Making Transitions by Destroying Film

I feel like the next thing that I need to do is kind of think about it in two separate things. Like when I was making the paper transitions, if you haven't seen that, there's a whole video on it. But when I was making them, I basically just focused on one thing, which was a matte,
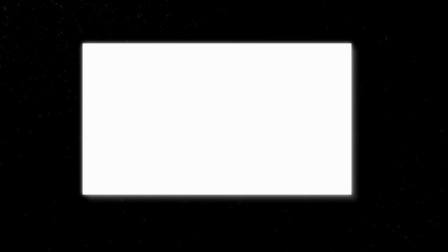(4:27)
which is just black and white, and it's basically A reveals B. So clip A will reveal clip B,
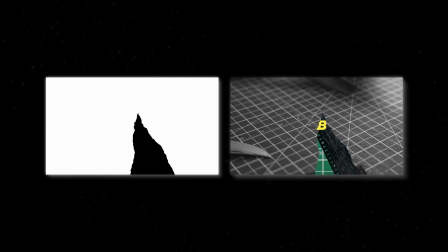(4:35)
and that's pretty much a transition. This is so much more stylized that there isn't really that opportunity, and maybe that's what's hurting my brain, is because it's the opportunity is literally just endless, like it's whatever I want. Right now what's working is hole punching as a matte,
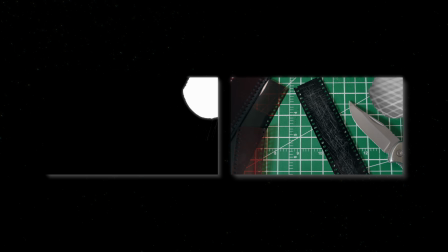(4:51)
so that is at least a little bit of a transition from A to B, and then some of the scratches just aren't working at all. So that's where I'm at right now. I guess I'll update you when I know the next step. Future me will figure this out. Okay, so future me has figured it out, and everything went well in there. I did also try to write on the film, and that didn't really go to plan, but I plan on bringing a text node inside Fusion so you can kind of like type in whatever you want. I think it might be cool. If that doesn't make sense, you'll see it later. Right now, let's take a look at the new textures and then dive into Fusion, and I'll show you the node flow tree thing that I'm working on for these transitions.
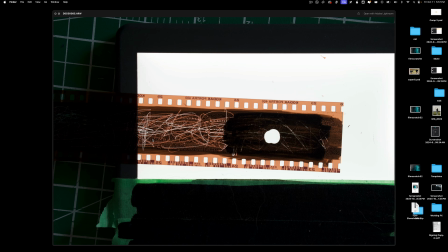(5:33)
These are the textures that I got with the hole punch. There's a few that I really liked how they turned out.
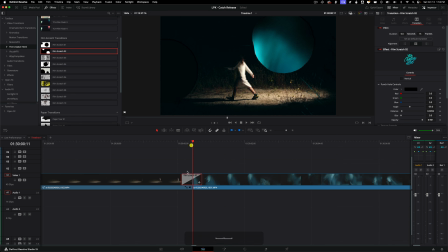(5:38)
Okay, so this is my finished node tree,
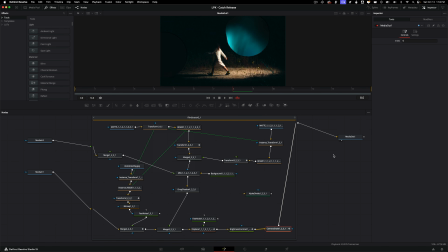(5:41)
and I'm just gonna walk through it because pretty much every transition that I've made in this pack uses this same flow, basically. And if you're not interested, you can totally just jump to the final product and how to use them.
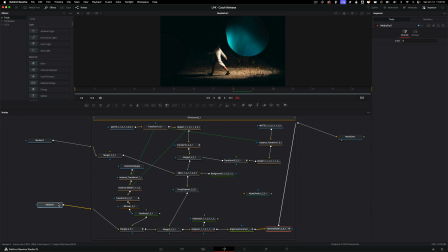(5:53)
But for the people who wanna see a little Fusion breakdown, this is it. So yeah, we got Media 1 and Media 2 just feeding like a regular cross dissolve.
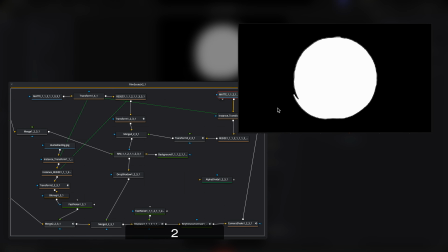(6:02)
So the heavy lifting right now is done by these punch hole mats, and then they're just getting resized. And basically the heavy lifting for this effect is on these transform nodes.
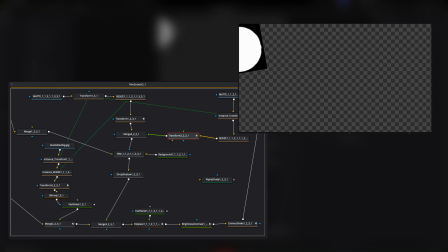(6:12)
So I've literally just keyframed a few things and then looped them.
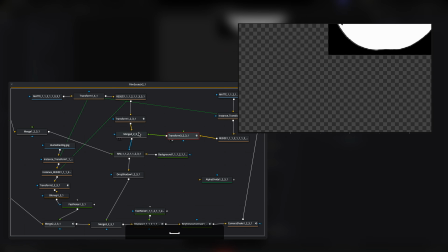(6:18)
And that pretty much is doing all of the work. Same thing on this one.
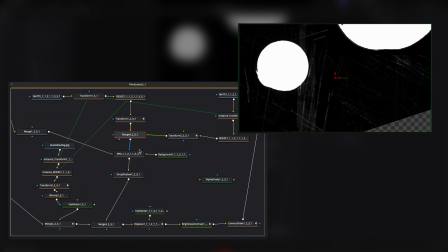(6:23)
Looks crazy on itself. And then I merge them together so that there's both of them happening, which looks even more crazy.
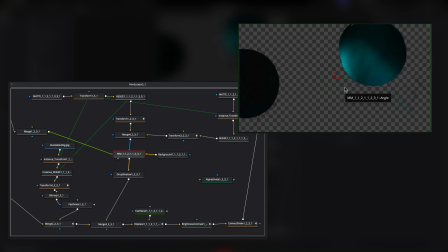(6:32)
But when you merge it, you can start to see the actual product. So this is revealing clip B, basically. So that really helps to sell the effect.
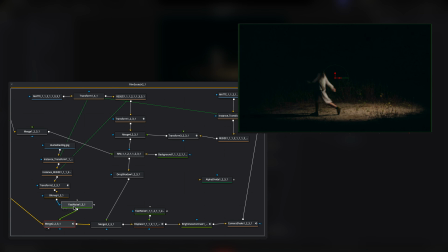(6:42)
For clip A, all I'm doing is basically adding a dust texture. And I'm doing the exact same thing here. A little bit slower animation here, but that's it.
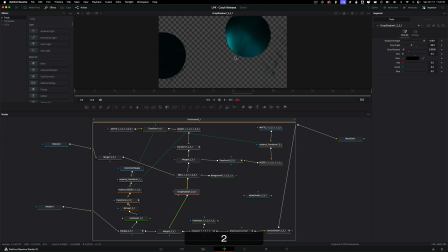(6:55)
It's really that simple. So on these, I also add a little bit of a drop shadow, and I think that helps sell the effect as well. For this clip, like it's obviously a little bit darker, but if I turned it to like something like red, it makes a pretty big difference, I find.
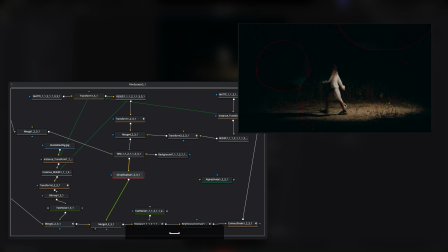(7:09)
Yeah, I think it just like sells the effect a little bit more, gives it a little bit more style. So something like this is in every single transition. And then these three effects right here are basically the secret sauce, I guess you could call it, for this entire transition pack. So this is a little displace node,
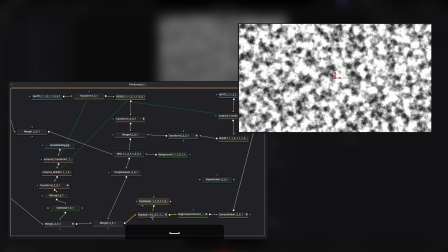(7:27)
which is not doing a whole lot, but I think subtle enough to like make an actual difference.
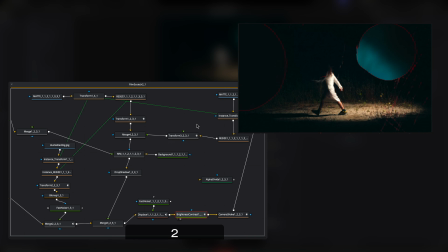(7:34)
And then brightness and contrast, I'm boosting the gain here to give it kind of like a flash, similar to my film flash transitions. And then we're giving a shake because it needs it. Yeah, before this, it's a little boring.
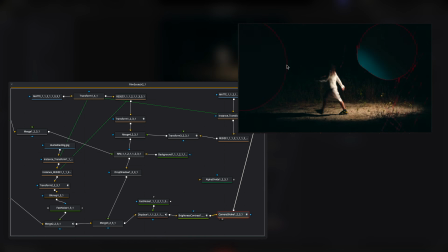(7:48)
And then adding that, like, I feel like all three of these adds a little bit of style, I think. In the end, they're all like customizable. So if you're not really feeling the flash or you're not feeling the camera shake, or you want more camera shake, you can do that on the user end, which I think is very important.
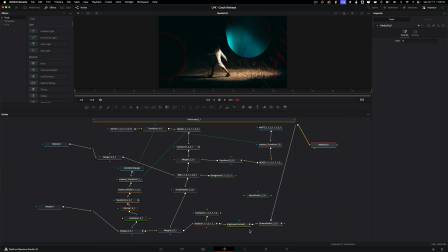(8:04)
So yeah, pretty much everything runs in this fashion. So I definitely went with the less is more approach. So this is the finished pack here when you have it installed. And this is the one I mentioned a little bit earlier.